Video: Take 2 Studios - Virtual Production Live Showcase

We can automate the light parameters such as intensity, temperature,
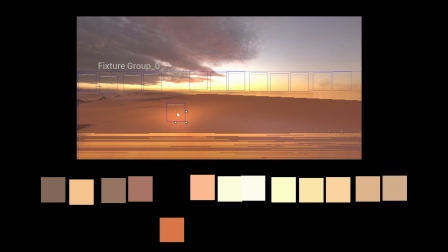(4:13)
RGB values by sampling what is displayed on the wall and sending that signal to our lights via DMX.
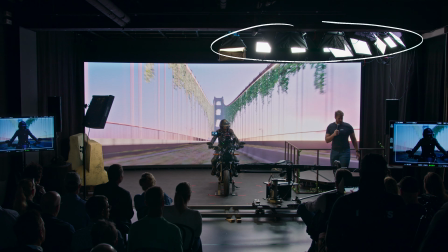(4:20)
A very handy and immersive tool to sell the illusion of actually being on location.
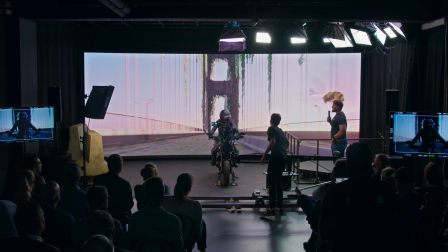(4:25)
As you can see, the intensity of the light flickers automatically as the bridge casts its shadows onto the rider.
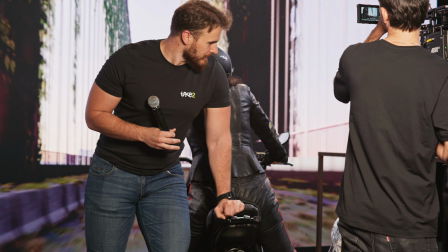(4:33)
Let's add a little bit of shake to the subjects to just help to sell the driving aspect. Once the DOP is happy with the look, we just press record and that's it, all recorded inside of camera. What you see is what you get. Our next setup was for the scene with 2.5D or 2.5D content. So what do I mean with 2.5D? Here we create our content in a 3D space, in our case, inside of Unreal Engine.
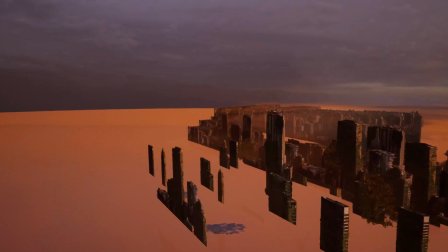(5:04)
But the assets that we place here are all 2D assets, be it photos or videos.
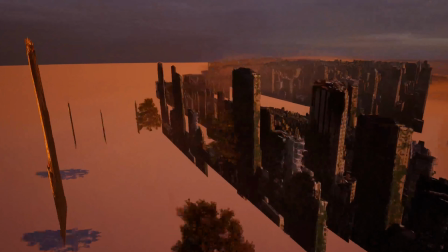(5:09)
But by placing them inside of Unreal Engine, we can stack them behind each other, giving us depth.
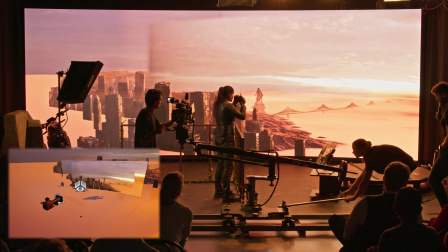(5:15)
And with the track camera, meaning that the virtual camera position is synchronized with the real-life camera position,
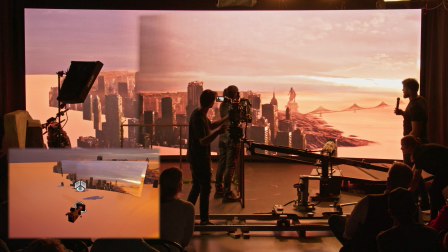(5:21)
we're able to get parallax in our captured footage, giving us so much more flexibility while shooting.
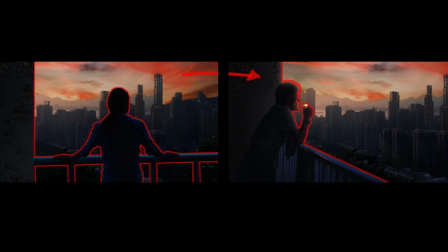(5:27)
Here we want to establish our protagonist in a balcony scene, overseeing the large cityscape. The camera dollies from the left to the right, so we need to make sure our content can display parallax. The world we need to show is enormous and would take a lot of time to build in full 3D.
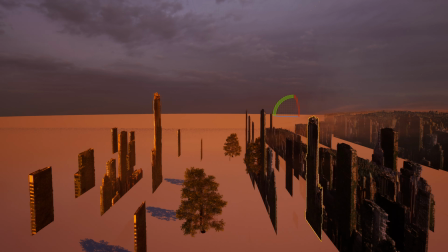(5:43)
We reach for the 2.5D content workflow, stacking images of houses behind each other, saving us computation power and time. But we achieve the same visual fidelity. The downside of using 2D assets is that they cannot interact with lighting as much.
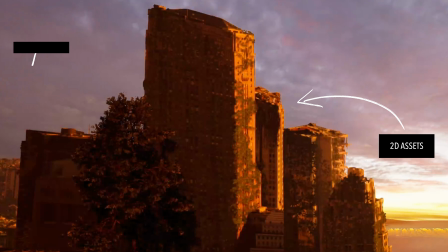(5:58)
The shadows on a photo are baked in, so when we change the sun inside of Unreal, the shadows won't change on the image. Now, back in the studio, when we dolly from side to side,
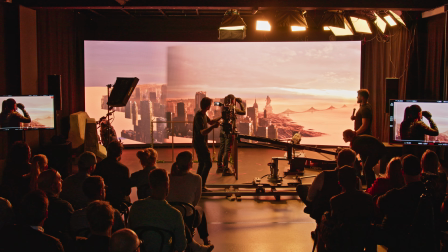(6:12)
we get a nice parallax effect in our city landscape, establishing our character in an enormous scene. And here again, it's very important to align your external lights with the world you want to shoot in.
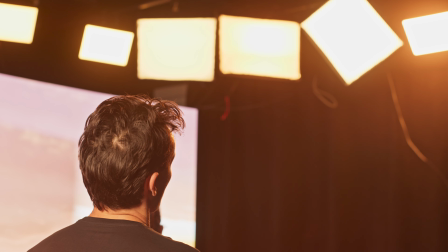(6:23)
So we adjust the lights to match the sun's direction and color.
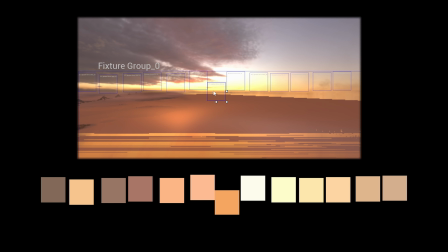(6:27)
Also sampled directly from our environment and sent via DMX to our fixtures. For our next scene, we are going full 3D, which means the content is created in a 3D space inside of Unreal Engine.
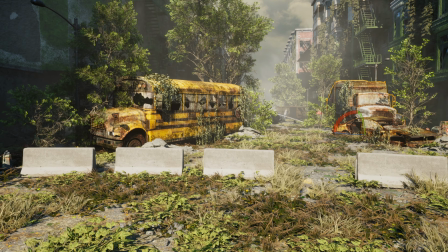(6:40)
So every single asset here is a 3D object. That means it has geometry and interacts fully with lighting.
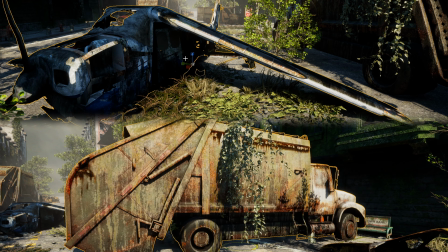(6:46)
We can rotate it, we can alter its shape, and we can change its texture. The full shebang. This also enables us to get the environment a lot closer to our actor. Because the closer our world to the subject is, the more precise and accurate our parallax needs to be.
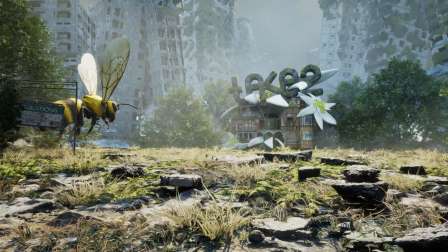(7:01)
That's, for example, especially important on the ground. With a flat photo, the illusion would break quickly on the shot. With the flexibility of a 3D workflow, we took it a bit further and partnered with Cyberith,
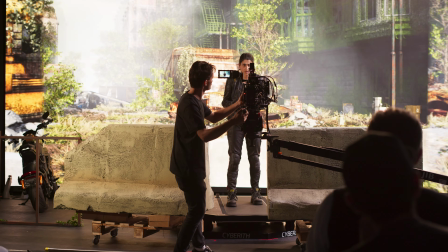(7:13)
who provided us with a prototype of their windmill, which is basically a turntable with a treadmill on it.
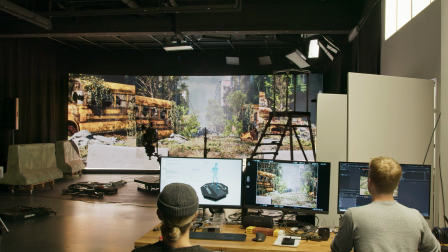(7:21)
It is also programmable with Unreal.
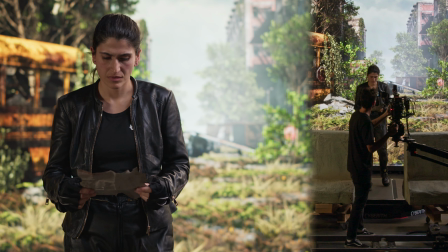(7:24)
So we can fake here our adventurer walking along the road as the speed of the treadmill is sent to the camera inside of Unreal.
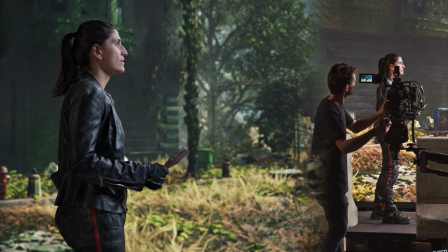(7:31)
And the rotation as well. So it looks like we would rotate the camera around our subject, but where in reality it never moved. For lighting, we sampled our 3D environment, so we can play out DMX commands to our lights.
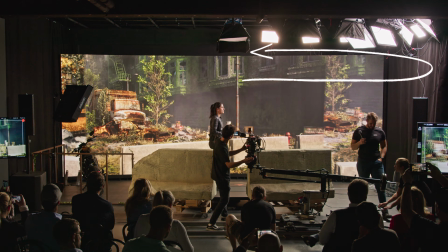(7:45)
As the windmill turns, our lights change according to the environment. So the sun always comes from the same actual direction. 3D content gives you the most flexibility and options, and the most immersive content. But depending what you need to show, the asset creation can take time,
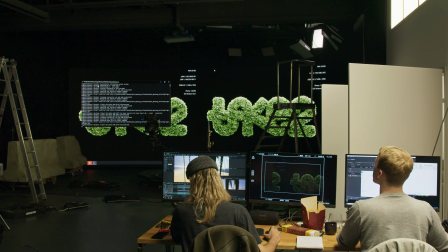(8:04)
and you need to make sure your scene is not too heavy for the computers, so they still achieve the desired frame rate of your production.